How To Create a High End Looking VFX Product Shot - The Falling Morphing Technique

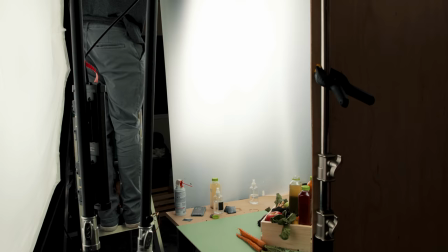I kept my lighting the exact same and took a few bird's-eye photos of the scene because I knew I'd use these as the background for the falling fruit.
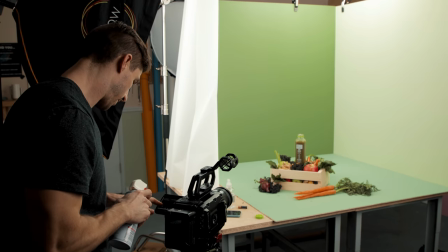From there we needed to get our splashing shot. We took a dustbuster can, sprayed it inside an open bottle to cause a splash of liquid shooting out.
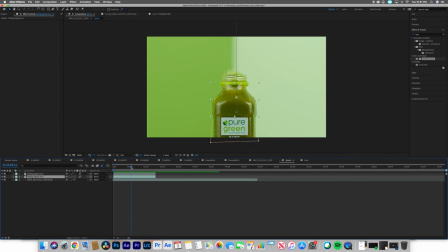In post we will place the apple falling inside the bottle to make it look like the bottle is exploding with juice. After that we got our simple straight-on shots of the bottles and got our hero shot the entire scene using a slider to slowly pull back and that was it for shooting.
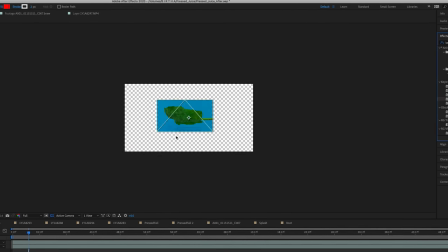The next step was to take the shots into After Effects and remove the background using something like key light or masking.
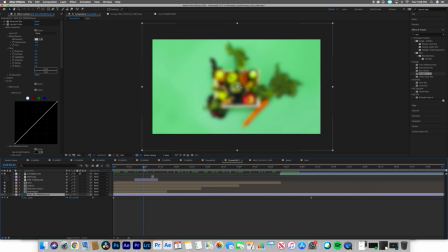Next we took all the fruits in the photo background. I scaled the photo background to grow larger allowing me to place the fruits in the center creating a falling look.
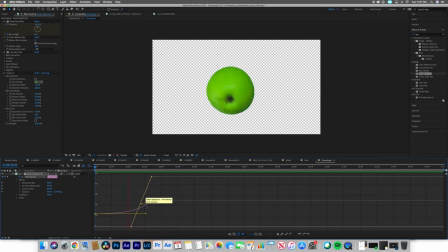Using a little bit of speed ramping and motion blur I was able to change from one fruit to the next. Even though the end result looks super complicated, it was actually really easy to achieve. Well, I hope you guys enjoyed this video. If you haven't checked out my product video course, I promise you, you're missing out. We go over so much more than these YouTube tutorials where you can really uplevel your product videography. The link to join is in the bio below. I hope you enjoyed this creation.
Please like, share,
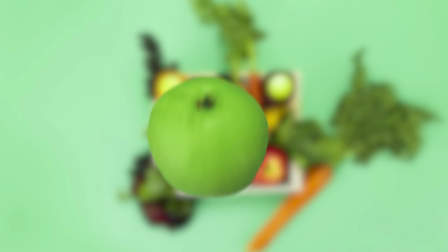subscribe, and until next time. experience the nutrition of up to five pounds of fresh fruits and vegetables in every bottle
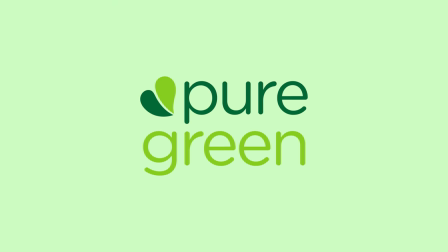with pure green cold pressed juice and three two one go
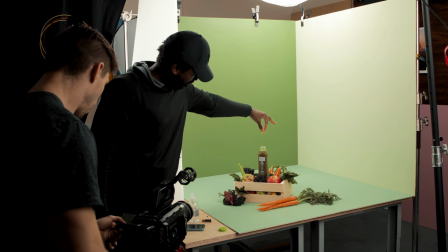go lower lower lower lower lower up
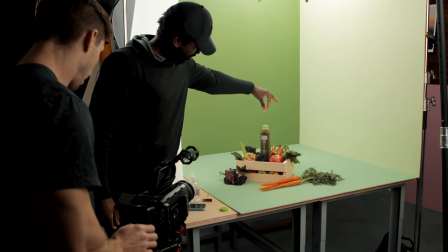higher ready and three two one action
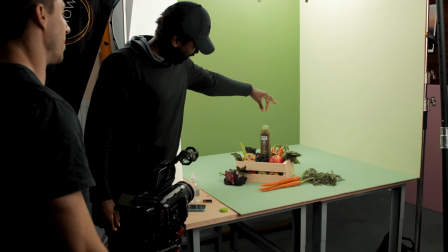Well that wasn't as flashy as I thought it would be. No.